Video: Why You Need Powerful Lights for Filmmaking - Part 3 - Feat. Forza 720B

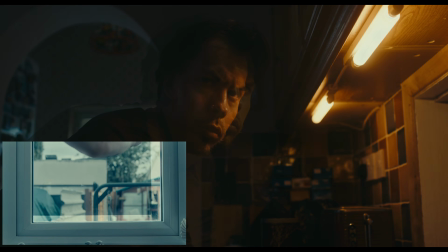(4:04)
We could have put ND gel on the background windows and connected our practical lights to some sort of dimmer.
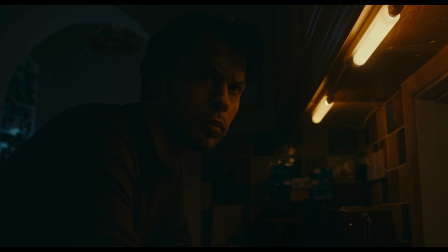(4:12)
But if you're working on a budget or in a tiny team, you might not have the time or expertise to control the scene externally in this way.
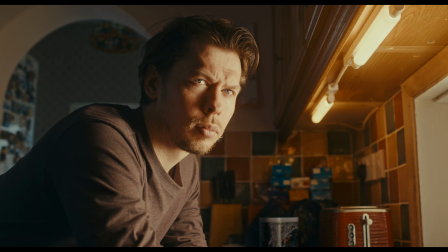(4:21)
Adding a powerful light to the mix means we can control it internally by altering the way our camera is capturing the image,
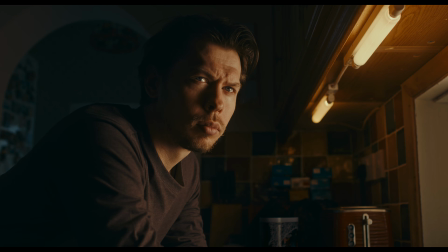(4:29)
using ND filters.
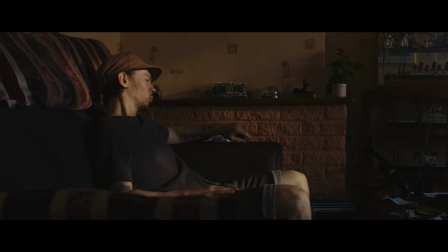(4:33)
In our second setup, we have our subject sitting down on the sofa with a splash of evening sunlight gently shining into the room,
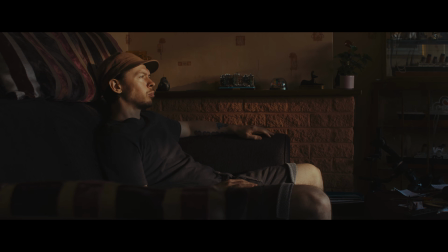(4:41)
creating a moody sunset feel. Let's take a look at the window from our subject's point of view.
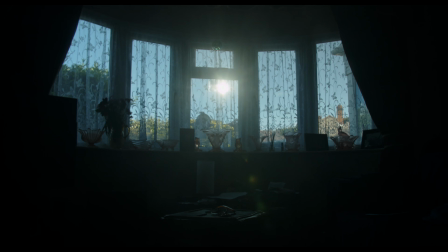(4:48)
There's the sun, but it looks more like a reflection of the sun than the sun itself, and that's correct.
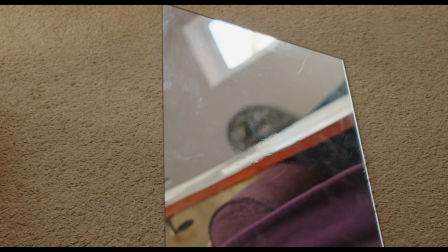(4:54)
We've actually brought a cheap acrylic mirror board,
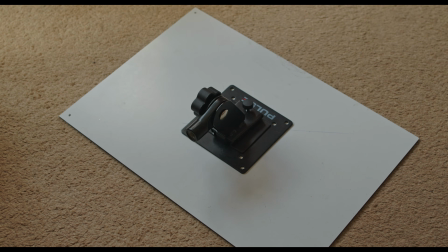(4:58)
glued on a cheap monitor mount to mic stand, attached a mic stand to light stand adapter,
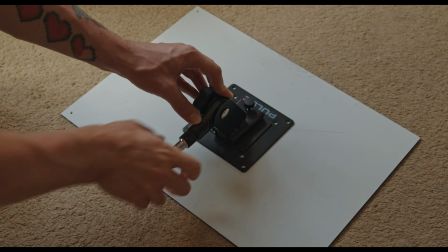(5:05)
and screwed on a light stand spigot. This spigot can then be clamped into a grip head,
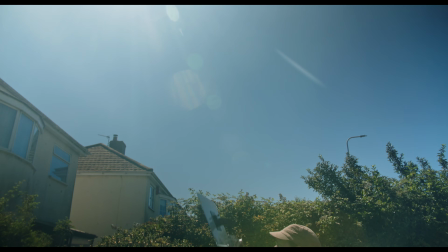(5:13)
and our mirror can be rotated and raised a good distance from our window to reflect not the sun,
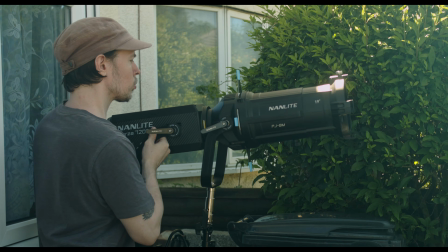(5:21)
but our Forza 720B with its compatible projection mount.
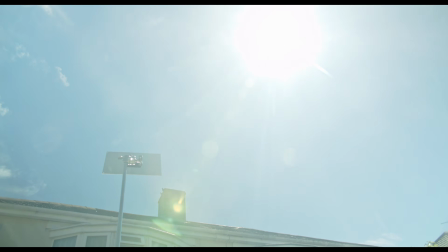(5:26)
As our mirror was at the wrong angle for our sun to hit it, the 720B stood in, projected in a parallel beam at the mirror,
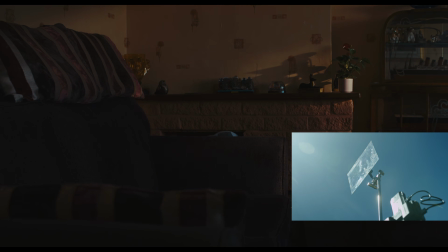(5:34)
which was directed and adjusted into a natural-looking subtle patch of sunlight where our subject sat in the shot.
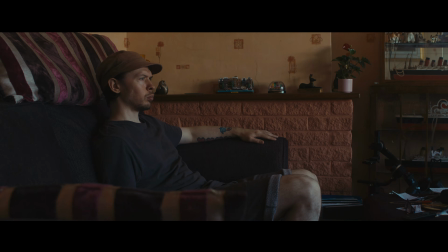(5:43)
Since we already had daylight outside to fill in our shadows, we underexposed and used it as fill light,
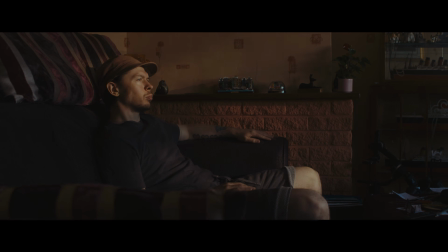(5:50)
then added our 720B and mirror into the scene, which gave us enough output to overpower the daylight and make for a natural-looking blend of soft and hard light. The bicolor function of the Forza allowed us to choose exactly how warm we wanted the sun to be,
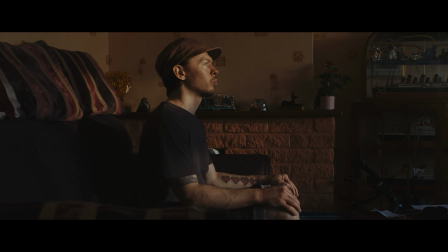(6:07)
creating a realistic color contrast between the cool sky and warm sun.
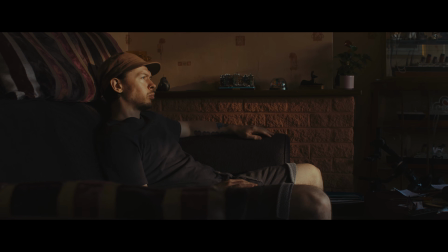(6:13)
The mirror also helped us to position our key light at a height and distance we wouldn't have otherwise been able to reach.
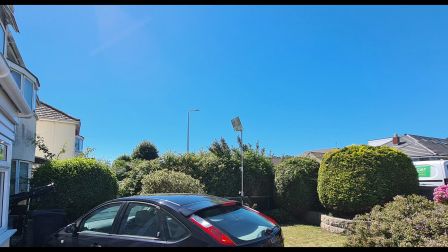(6:21)
As far as the reflection in the mirror is concerned, our light is actually all the way over here, in a much higher position than we could get using a regular stand, in a location we wouldn't even be able to put a stand,
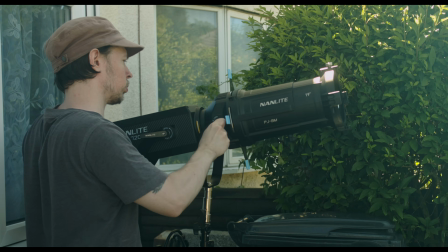(6:33)
and the heavy Forza and projection mount setup remains easily accessible to us, lower to the ground.
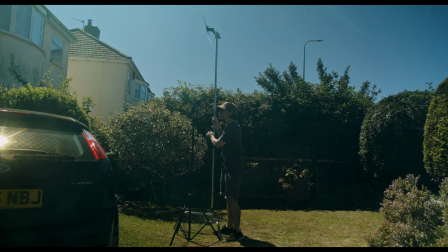(6:41)
Now there are downsides to using hard light with a DIY mirror setup like this when used outdoors.
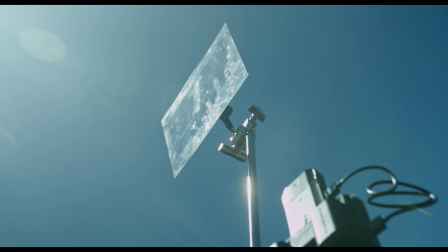(6:47)
You need a very still day to prevent any wind catching the mirror, rocking your stand and shaking your light.
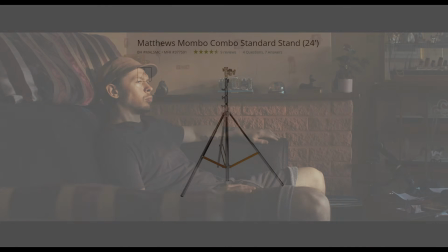(6:55)
This could perhaps be solved with a sturdier combo or wind-up stand,
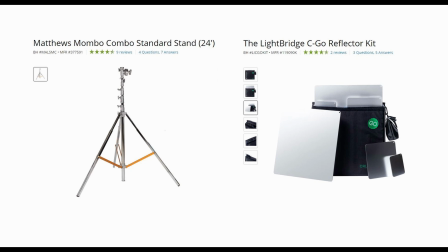(6:59)
and utilising a more rigid reflector system like the Ellis light bridge, but these tools also come with a price tag.
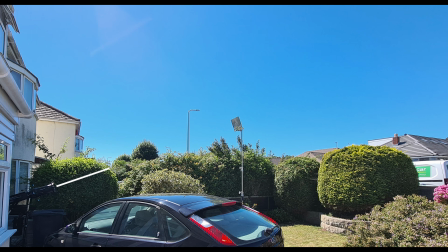(7:07)
However, since the mirrored reflection extends the apparent distance of our light,
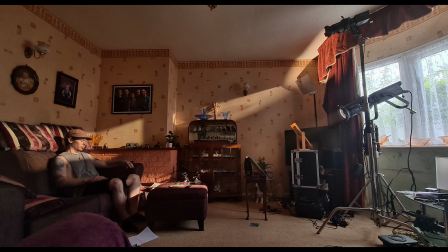(7:12)
using mirrors indoors is also a great cheap solution for creating natural distance to your hard light.
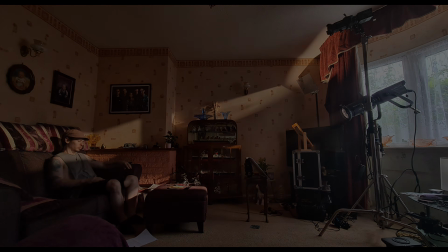(7:19)
But that's a topic for a different video.
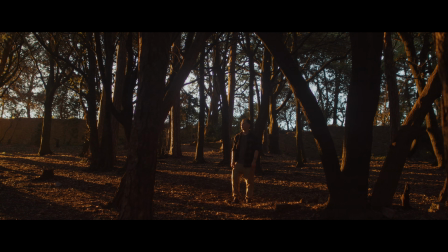(7:25)
Powerful lights are great for lighting larger areas. This isn't actually sunset.
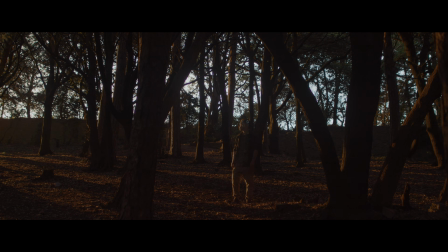(7:31)
The real sun set about 15 minutes ago. But by using our 720B, we can take advantage of blue hour and place our sunset where we need it for the scene.
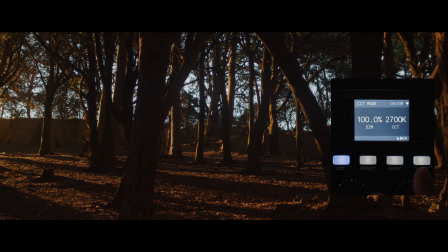(7:43)
And since we have bicolor, we can select the best color temperature for this sunset, which should be pretty warm in the situation we're replicating.
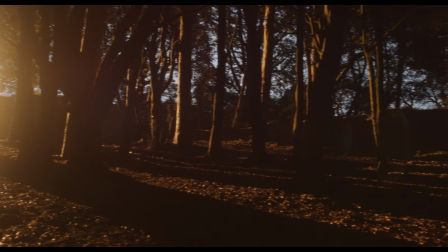(7:53)
We chose a wooded location where we could light slightly downhill, giving us a slight height and coverage advantage,
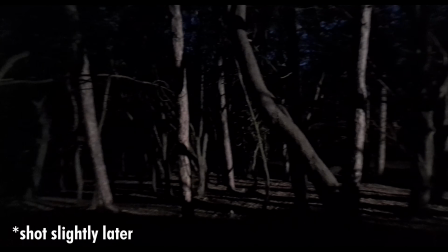(8:00)
allowing us to light more of the area, and therefore show more of the area on camera.